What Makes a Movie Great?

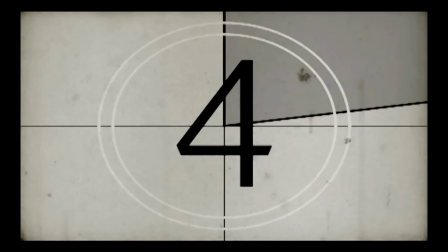0:10 Let me start by saying there is no greatest movie of all time. The question is just too difficult to really answer, but I still think it's the most important question in cinema.
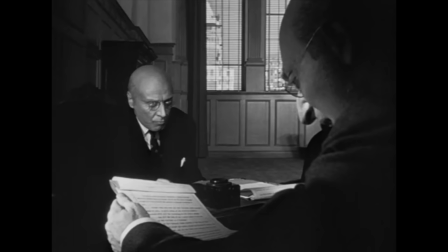0:18 What makes a movie great? There are a number of concrete aspects of a movie that turn them from good movies to movies with a legacy.
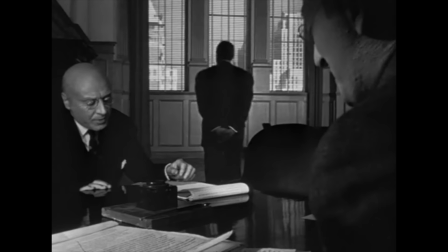0:25 The first is cinematic influence. How did the movie change the way movies are made?
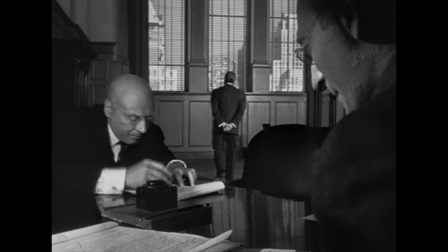0:29 If you read anything about Citizen Kane, you'll realize that it's probably the most innovative movie of all time, and that's a big reason why it tops every all-time movie list.
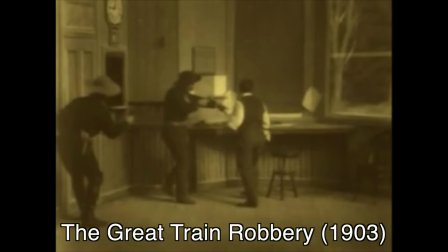0:37 Citizen Kane highlights a very clear distinction between two eras of filmmaking, especially in its cinematography.
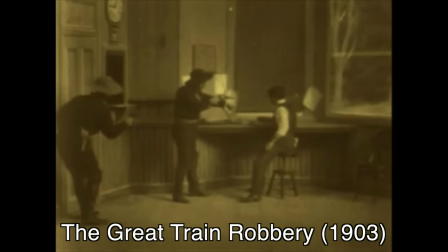0:43 Silent films were very economical with their editing.
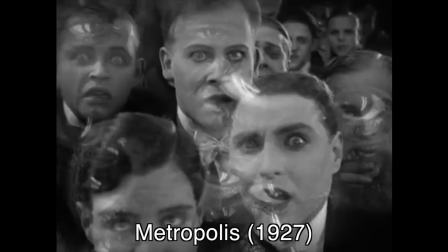0:46 They either showed their actors on a simple two-dimensional plane, or used montage cuts to quickly associate one idea with another.
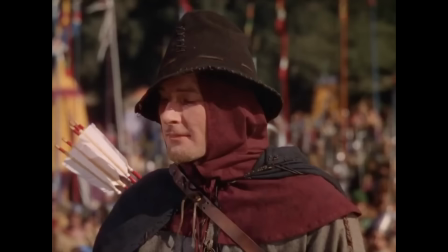0:53 And once sound was introduced in the late 1920s, the first instinct for many directors was just filming dialogue shot reverse shot with shallow focus, and it was boring.
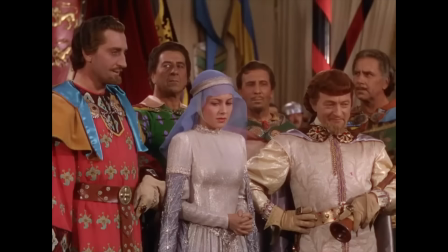1:01 Here is your prize, Sir Archer. It's indeed an honor to receive it from the hands of so beautiful a lady.
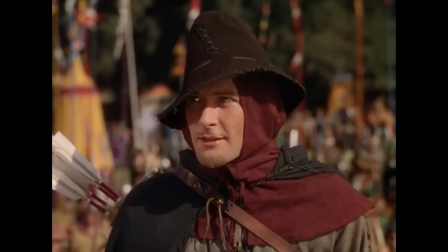1:08 How is it that you didn't use a black arrow today? That's my court of last resort, Sir Guy.
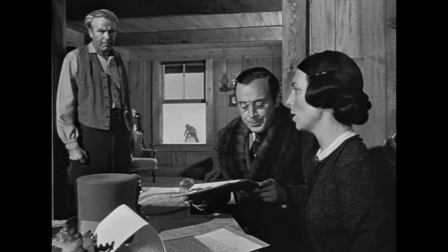1:13 But Orson Welles and Greg Toland changed the game in 1941 by bringing back traditional theatrical staging onto the screen.
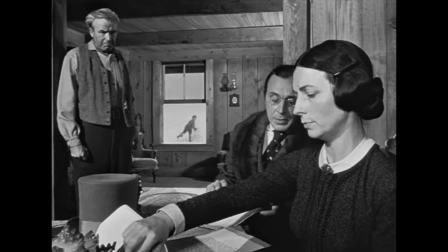1:20 The use of deep focus camera allowed characters to be staged in interesting and revealing ways.
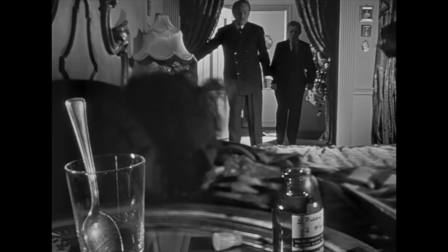1:24 You are the sole owner.
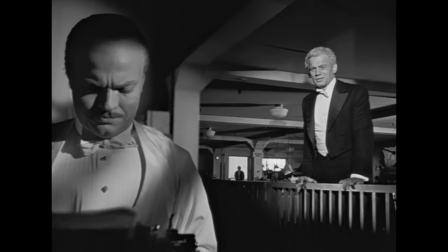1:26 Showing power dynamics, transitions of power, complex visual storytelling, and giving the viewer active participation in the scene.
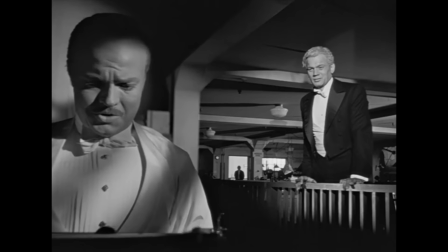1:34 Allowing the viewer to choose what to look at instead of having a close-up force you to watch one character at a time.
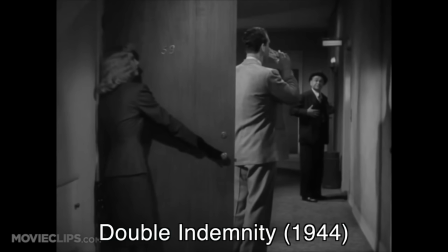1:39 Wells and Toland weren't the first to use this technique, but they executed it so effectively that they started a movement. The iconic deep focus and sharp lighting of film noir movies all influenced from Citizen Kane.
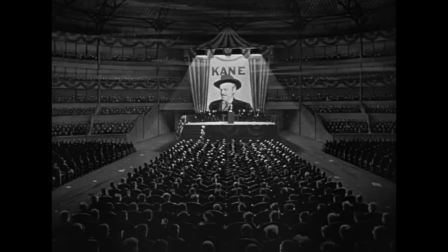1:50 Not to mention Wells' use of sound to transition from one scene to another, which is basically in every single movie now.
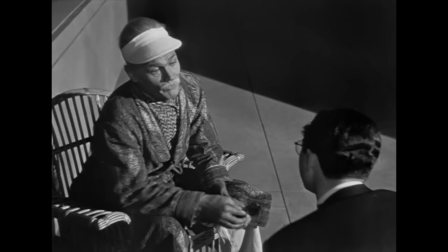1:55 Not to mention the makeup, which had never been done so extensively.
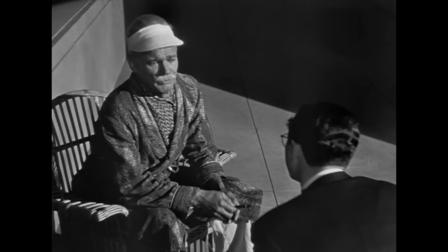1:58 Not to mention its extensive use of flashback and unreliable narration, which had only been done majorly in literature.
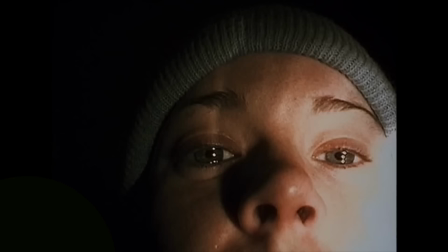2:04 Once you think about it, there's no question of its greatness. Great movies change things. Star Wars ended a streak of dreary and sophisticated movies in the 1970s.
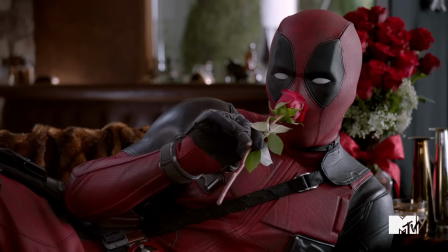2:12 The Blair Witch Project changed the horror genre for good.
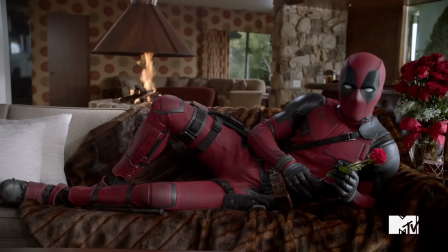2:15 And it looks like Deadpool's gonna change the game when it comes to marketing a movie, and we'll probably see a lot more R-rated comedies in the future because of it.
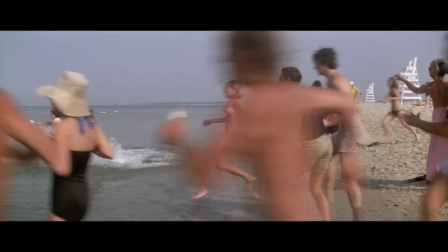2:21 If a movie changed what other filmmakers were doing, it's got to be at least a little bit great. The second measure of greatness is the cultural impact.
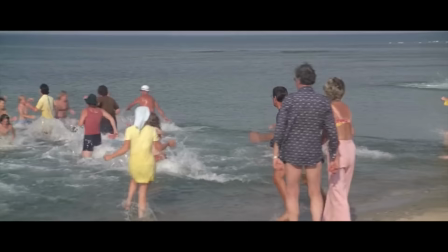2:28 How did the movie change the actual world it was made in, not just the world of cinema?
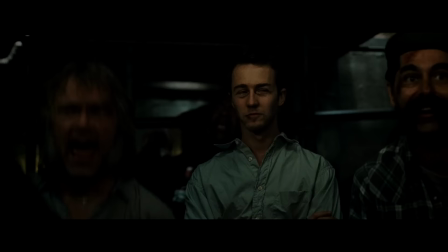2:32 Like when Jaws made beach attendants plummet, or when Fight Club made actual Fight Club spring up around the US.
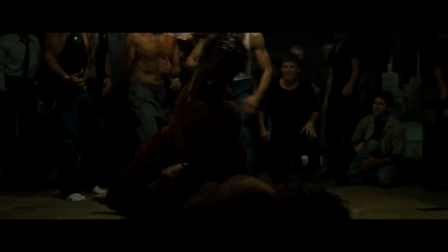2:38 Personally, I think if the movie Fight Club inspired you to start your own Fight Club, then you're totally misreading the movie, but that's a topic for another time.
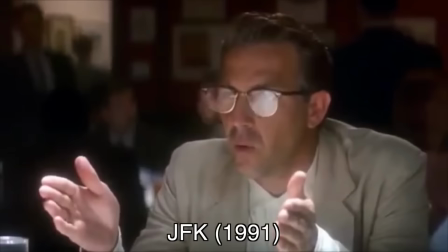2:44 All I'm saying is movies aren't in a bubble. Movies can make laws get enacted. They can spread awareness on a massive scale to billions of people.
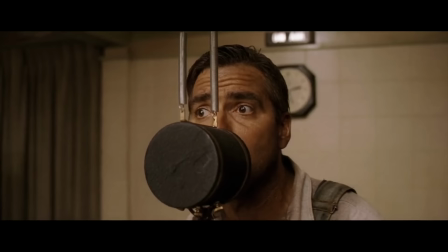2:51 The ones that catch the attention of enough people are great, even if it's just bringing back folk music.
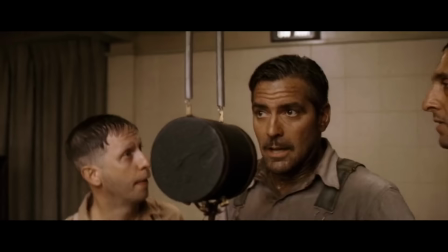2:56 The place where he was born in rain.
The third and final way is personal impact.
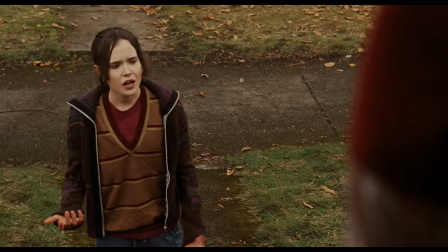3:04 It's the way the movie changes you. I think this is the most overlooked aspect of a great movie because it's hard to measure.
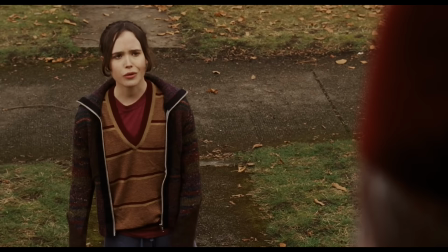3:09 But I've always been a big believer that movies can tell us more about how to live our lives than the real world does.
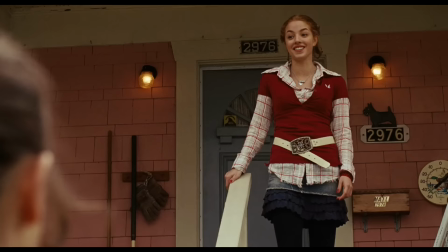3:14 I think Juno explores abortion in a more accessible way than any abortion pamphlet or any talk show host.
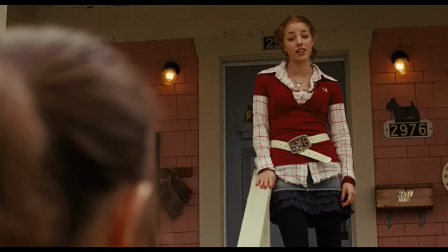3:20 Yeah, and she was like, oh, hi, babies have fingernails. Fingernails.
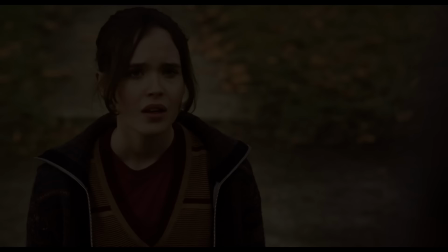3:24 And I think that ability to tap into reality through a story makes a movie one of the greats, and it's the underlying beauty of cinema.
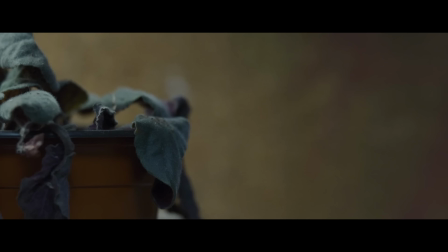3:36 A movie doesn't have to change cinema forever, and it doesn't have to change the world forever, but if it changes you forever, it's got to be pretty great.
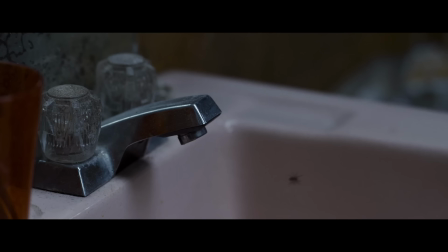3:43 I know this video is going more sentimental than usual, but greatness is hard to discuss otherwise.
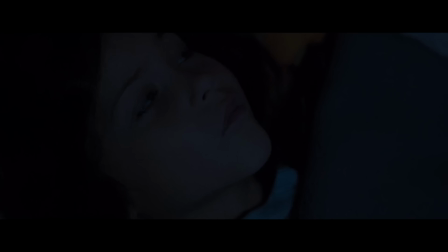3:47 There's certainly measurable cinematic techniques to judge for greatness, but at the end of the day, it's the way movies touch us personally that makes them great.
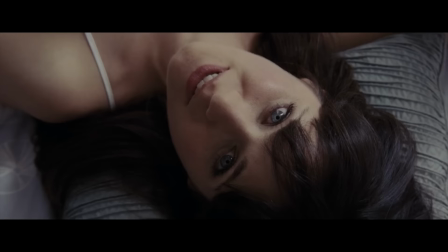3:55 People pick different movies as their favorite because at that point in their life, that was the movie they needed to watch to help them out, or just to astound them the most.
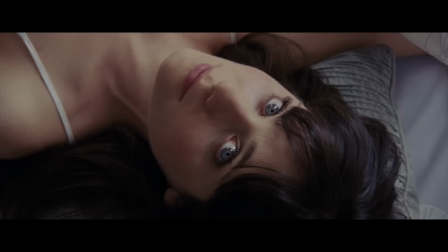4:02 It could be as simple as a movie that makes you laugh a lot. I find that if I really liked the movie, I think about it constantly after I've seen it. 500 Days of Summer really helped me with a bad relationship because it felt like the movie was talking about me and explaining everything I was currently feeling so perfectly.
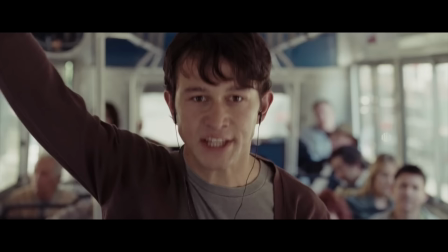4:17 I HATE THIS SONG!